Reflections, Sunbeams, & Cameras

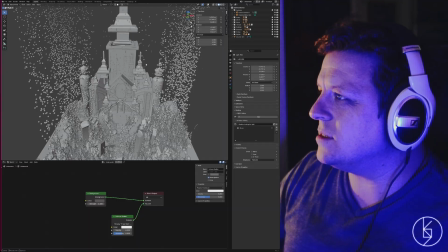the goal today is to like get our cameras set up, and I think I want to build like a few alternative scenes.
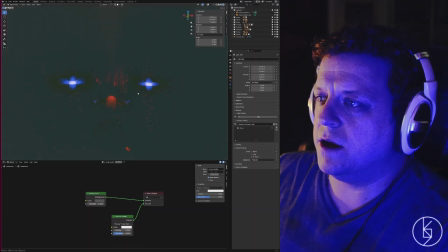So like our main scene looks like this, right? This is like the underwater scene.
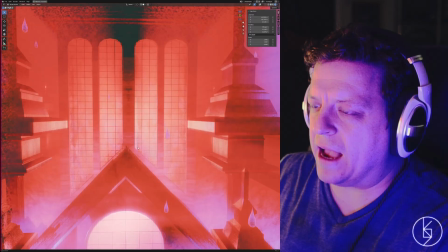You go underwater. This thing needs a backlight. I'm wondering if we should take and grab the light that's inside here.
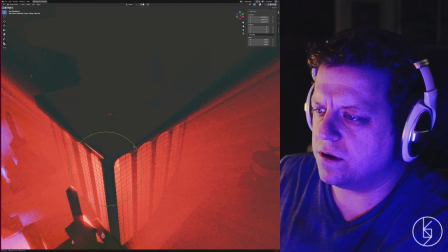Okay, and then let's go to rendered mode. Let's move it down the Y like this.
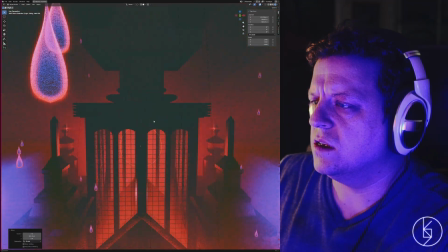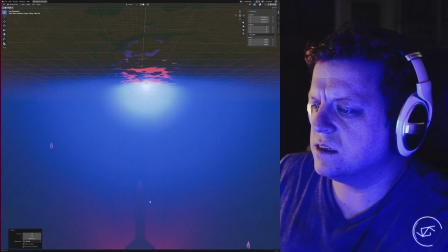So as we go down like this, there we go. Like what? How about that?
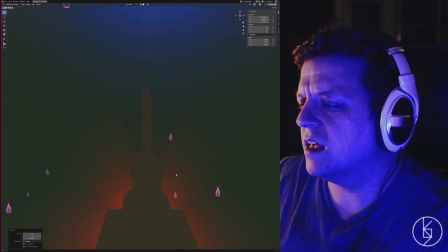See that? I love that glow right here.
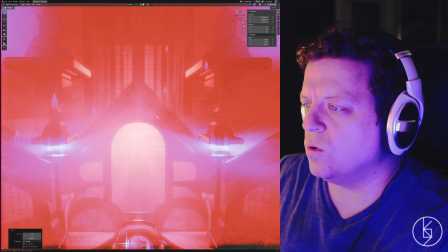That's really nice. Cool. I think this will work. It's just a backlight.
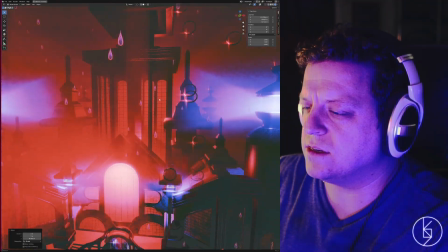It's just a nice little backlight that illuminates everything behind it just nicely. I'm gonna turn off curves for now.
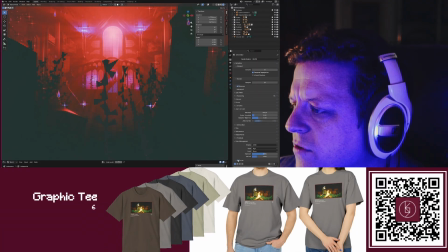Let's go to our render and turn off curves like this. I might do curves.
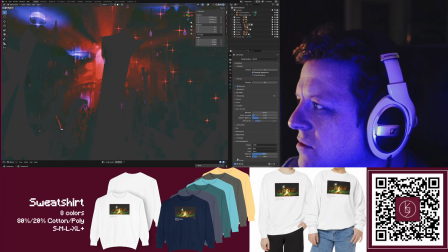I might apply curves in post-production when I edit this all in DaVinci. That way we have more color data to work with.
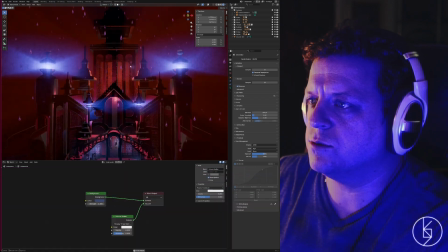There's not much else to do, I think. I think this is really good. Okay, let's go to our material here.
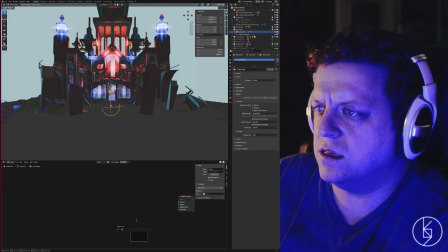Fresh water. Delete these. Let's add a principled.
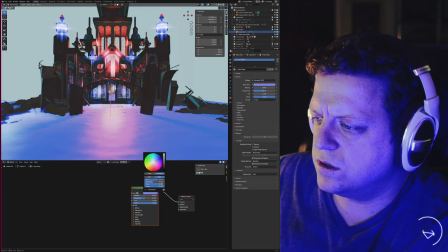Base color is going to be blue. But it's not reflecting the objects.
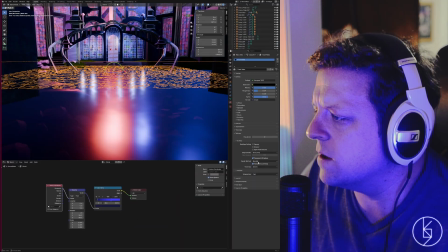Let's see here. Hang on. Render method. Blended. Dithered.
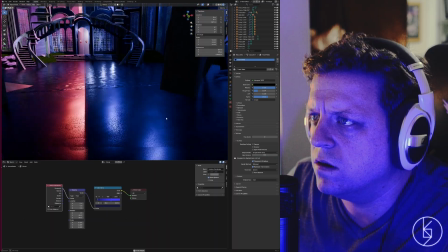Ooh, that is a little bit better. I can kind of see it now. Yeah. Okay, that actually looks much better.
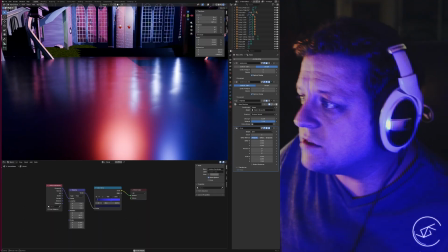That looks much better. So apparently that's the fix. The fix is the blending mode.
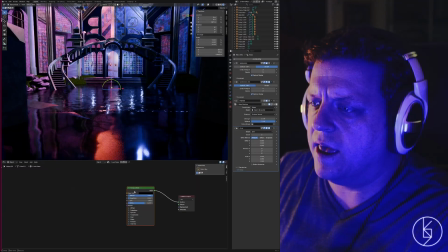Yeah. Ooh. That looks really good.
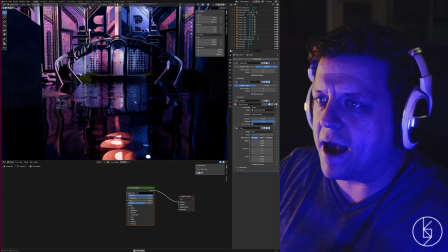Yeah, zero roughness, just to get, like, to really maximize that reflection is exactly what I want.
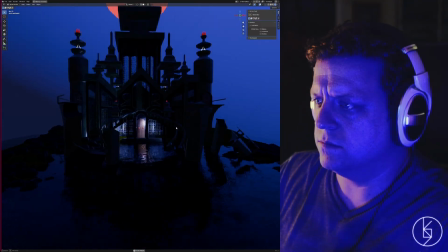Because look at that. That is so cool. Yeah. That looks gorgeous.
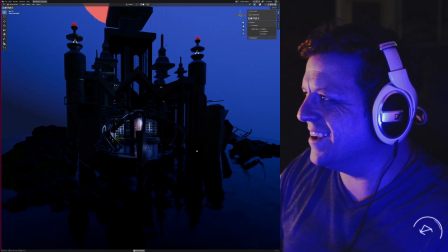That looks gorgeous. Dude. Oh, that looks so cool.
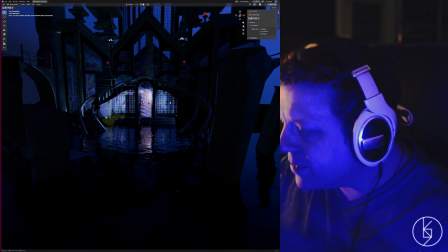Okay, let's see here. My goodness, that's gorgeous.
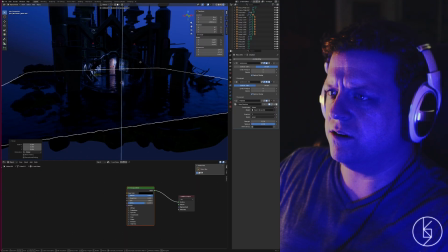And then we'll bring this up to like right here or so. I kind of want to bend this.
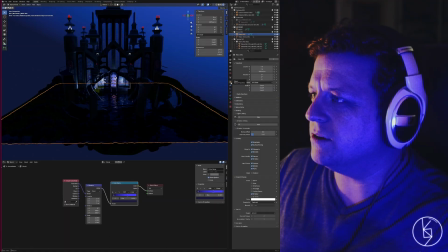That might be crazy. Hang on. Let's go to modifiers. Let's add a modifier.
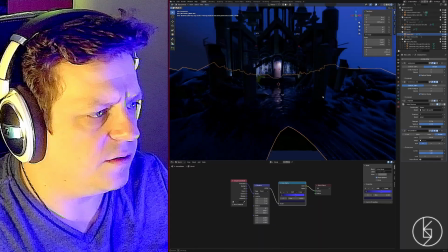Ah, that's cool. That's cool. There we go. That's a really cool effect that I really like.
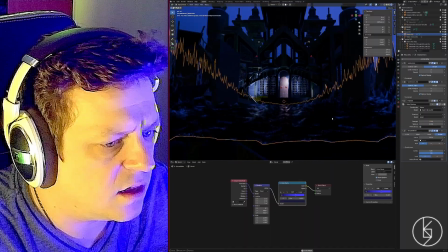Don't lock the Z. Lock the Y? Yes, lock the Y. Okay, cool.
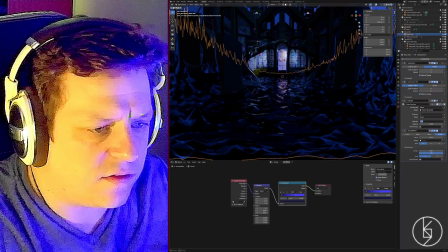Okay, and then let's turn the strength of the displacement down to like 0.4.
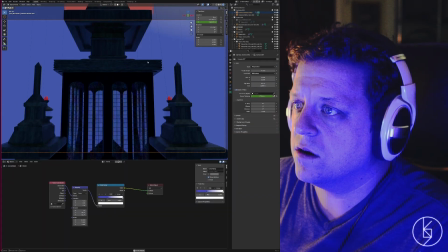So let's go to our camera here. And then I don't want to get that low here.
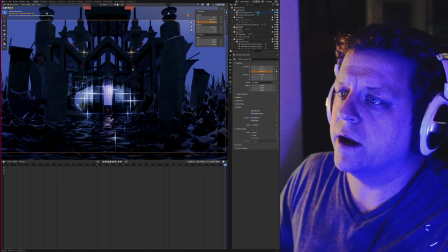I want to get like right here at most, right? Okay, and then I think this camera needs to be down to like an 18.
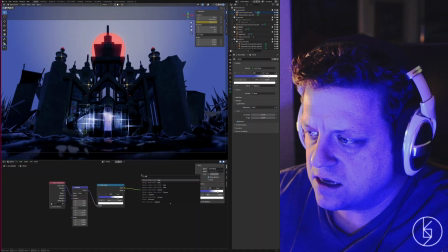Yeah. Do we add a sun in our compositor?
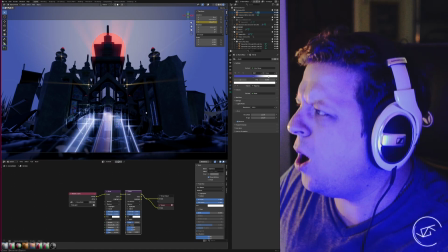Sunbeams. Oh, shoot. Yes.
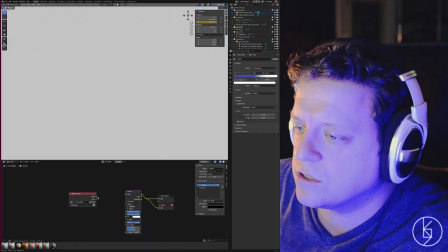We need sunbeams. Let's turn off the glare and turn that on there, like that.
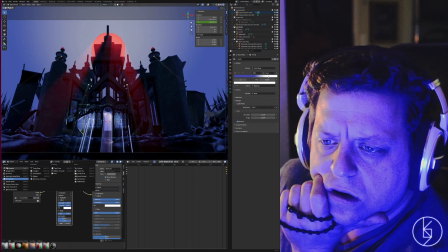Yeah. Okay. We need to change our shader editor here in our world.
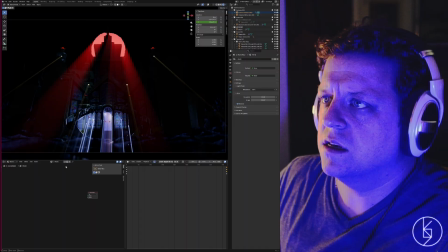Okay, let's get rid of this. There we go.
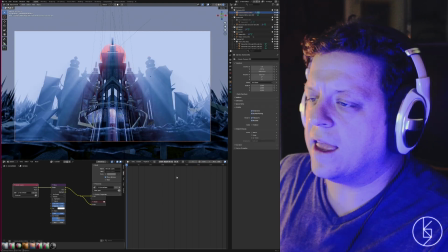But man, that looks so much better, right? I like it. I like that it's obvious displacement, like a displacement map.
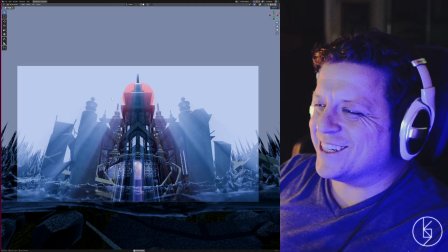But this looks dope. This just looks so cool. Oh, this looks so neat.
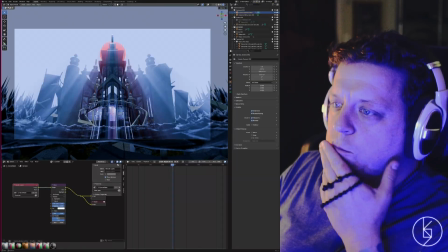I think what needs to happen, though, is we need the sun position.
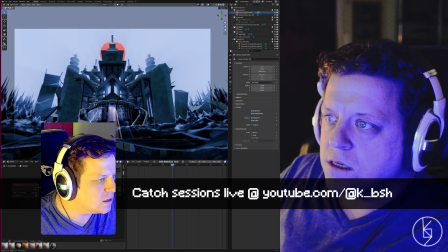I think it might need to come down here like this. That way, it really looks like it's coming through those windows.
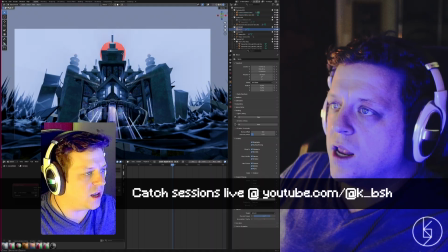Which means we have to take the moon and we have to drop it down, like right here, right?
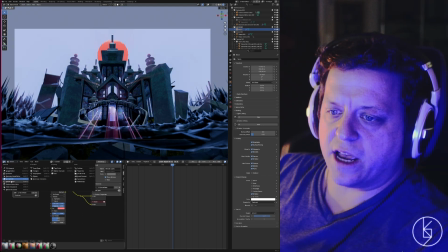Hang on, we have to go back to our shader editor and increase the strength.
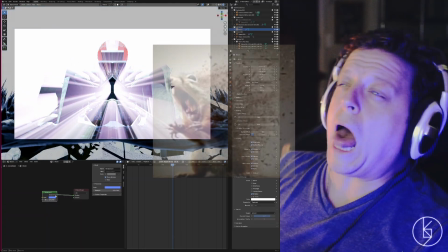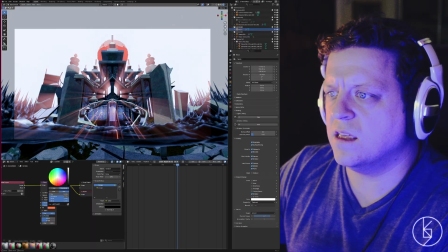Maybe a little bit of a softish red. We could almost do like a twilight, kind of like a twilight setting.
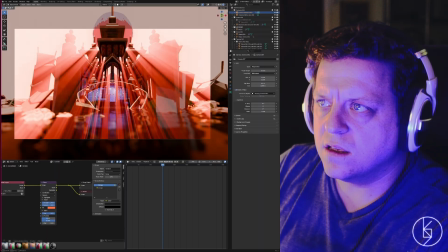Let's raise the sun position to like right. That looks more like it's actually coming from this sun right here.
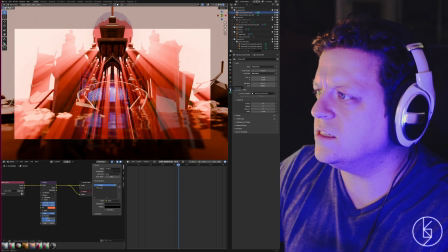That's cool. Okay, let's raise the camera's position up just a little bit like this.
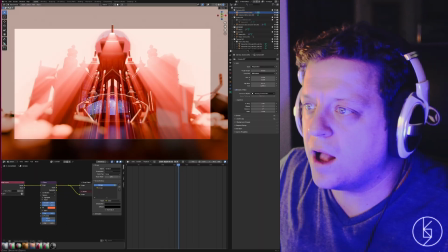There we go. Okay, so I've already solved a few problems here. So I've gotten the light casting to look really cool.
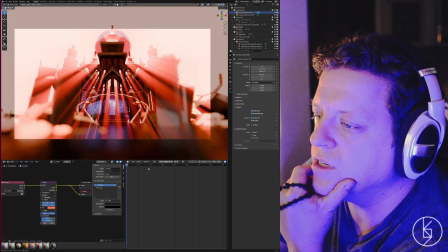animate the camera's position at frame 1
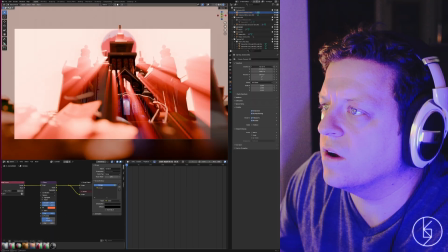to be like over here. And then we're gonna click and we're gonna move it to the end.
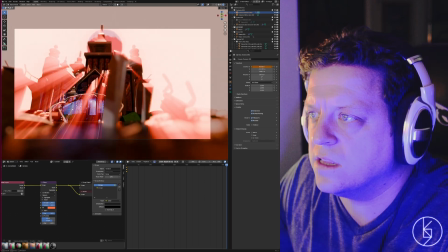And it's gonna be a slow pan like across here like that. Yeah, that's gonna be really cool.
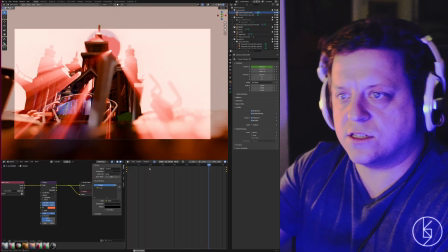That looks really nice. The raycasting is appropriate. Okay, this is orthographic view.
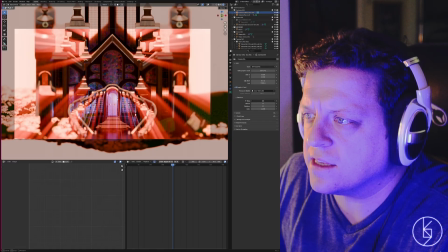I love orthographic view because it kind of makes it look like it's a like a miniature, like a model.
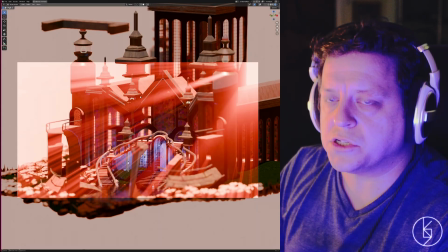For each render, I'm gonna have to like change the sun position in the compositor to make sure it looks right.
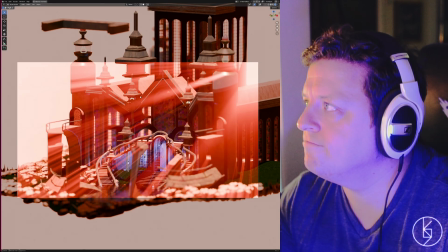But I love it. So now let's do another camera.
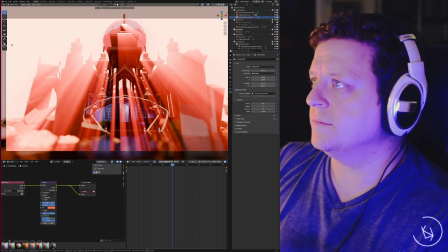Let's duplicate the pan. Okay, let's go to frames 1.
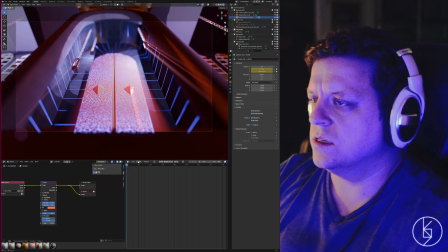Animate the Z and the Y position, because as we zoom out to the end here,
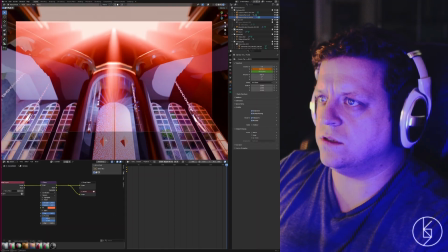we're not only going to want to do that. Oh, that's sick. Look at that.
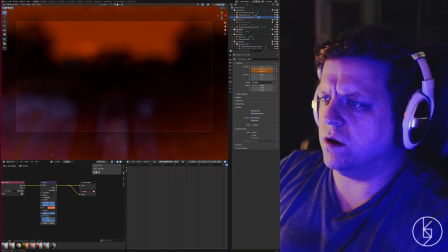But we're going to want to lower. Ooh.
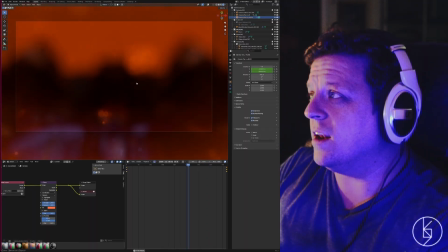Underwater, sick. We might need an underwater camera that's like looking up through the water just for like that cool distorted effect.
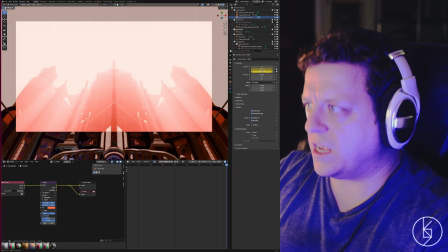And then I think we also need to change the rotation. So to maybe like right there.
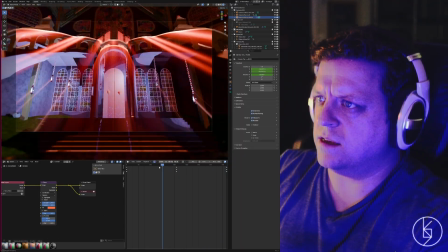Isn't that sick?
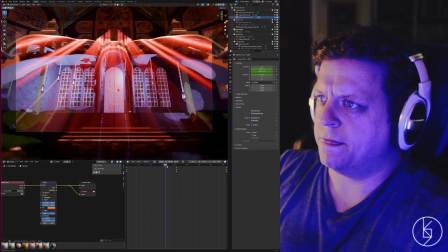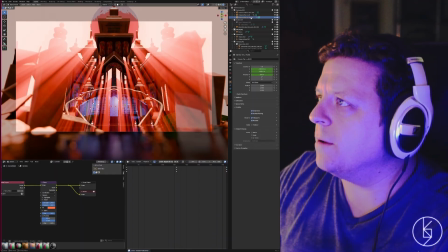And then we need an underwater camera. Oh, that's so sick. That looks so neat.
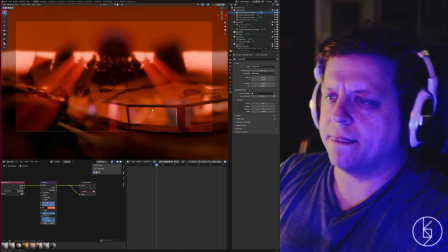That looks so cool. Let's see here. I don't know. This shot's really abstract, and I love it.
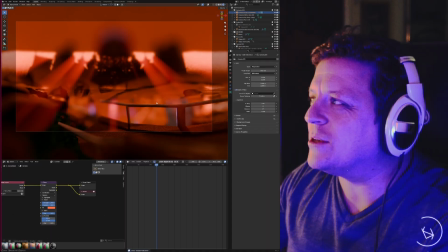We're gonna keep this shot because we're getting very experimental with this, and I love it. There's no such thing as too many cameras.
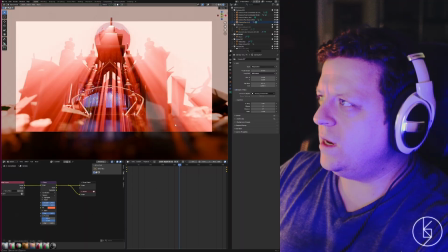Okay, that's sick. Okay, cool. We need another center shot, but like that's not panned.
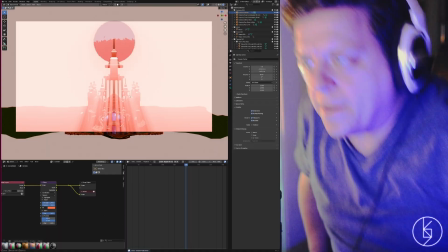Super epic. This is looking so epic. We're done.
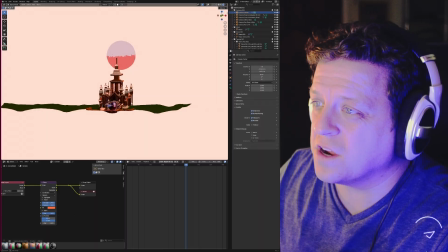This one took a really long time, but that's because I put a lot of work into it. Put a lot of work into this one, you know?
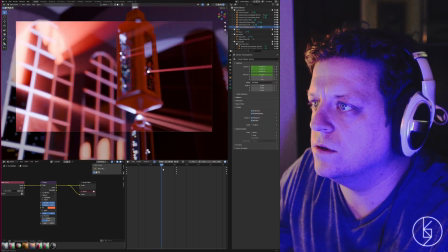Ooh, you know what'd be a really cool shot? I just thought of another cool shot. Camera looks up and then goes right there.
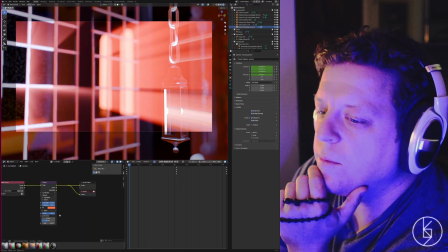I love that. Maybe a camera from inside. Hang on. That's just super cool, man.
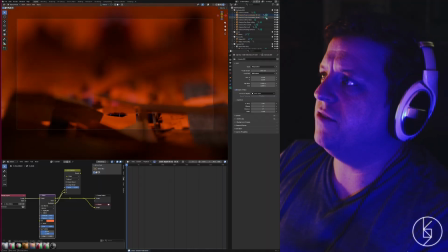I love that. Cool. I'll probably finesse it, you know, more when it comes to render time, but this is so sick.
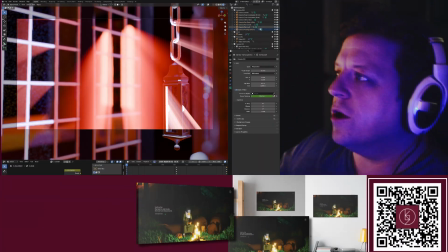This turned out so sick. What a cool one. What a cool one. This turned out so sick.
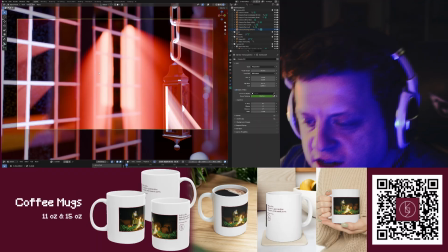Cool. Okay. Now we can move on to the next one, but I guess I'll do that tomorrow.
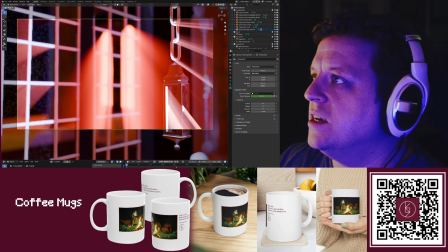For today, we're going to call this good. Let's go to Sun Above here.
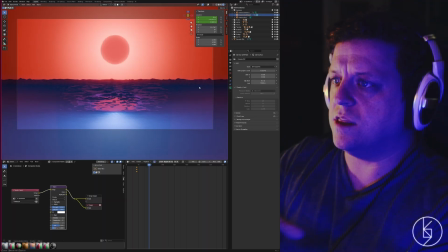We have all our seaweed. Just, that looks beautiful. I love the composition here.
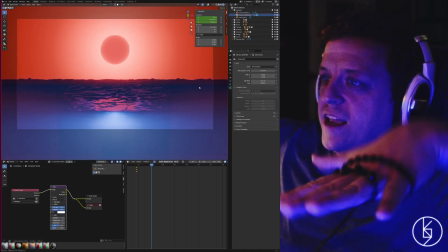So there's no perspective. We're actually looking at it from underneath, but it doesn't look like that.
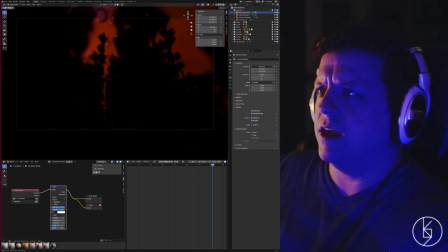Like the way that it's composed is just so neat. Dude, okay, we need to have a shot like this. Okay, we might need to raise it up so we can see a little bit more, but I also want to lift.
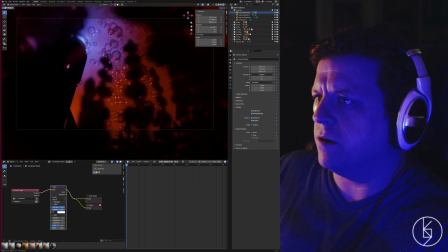There we go. Yeah.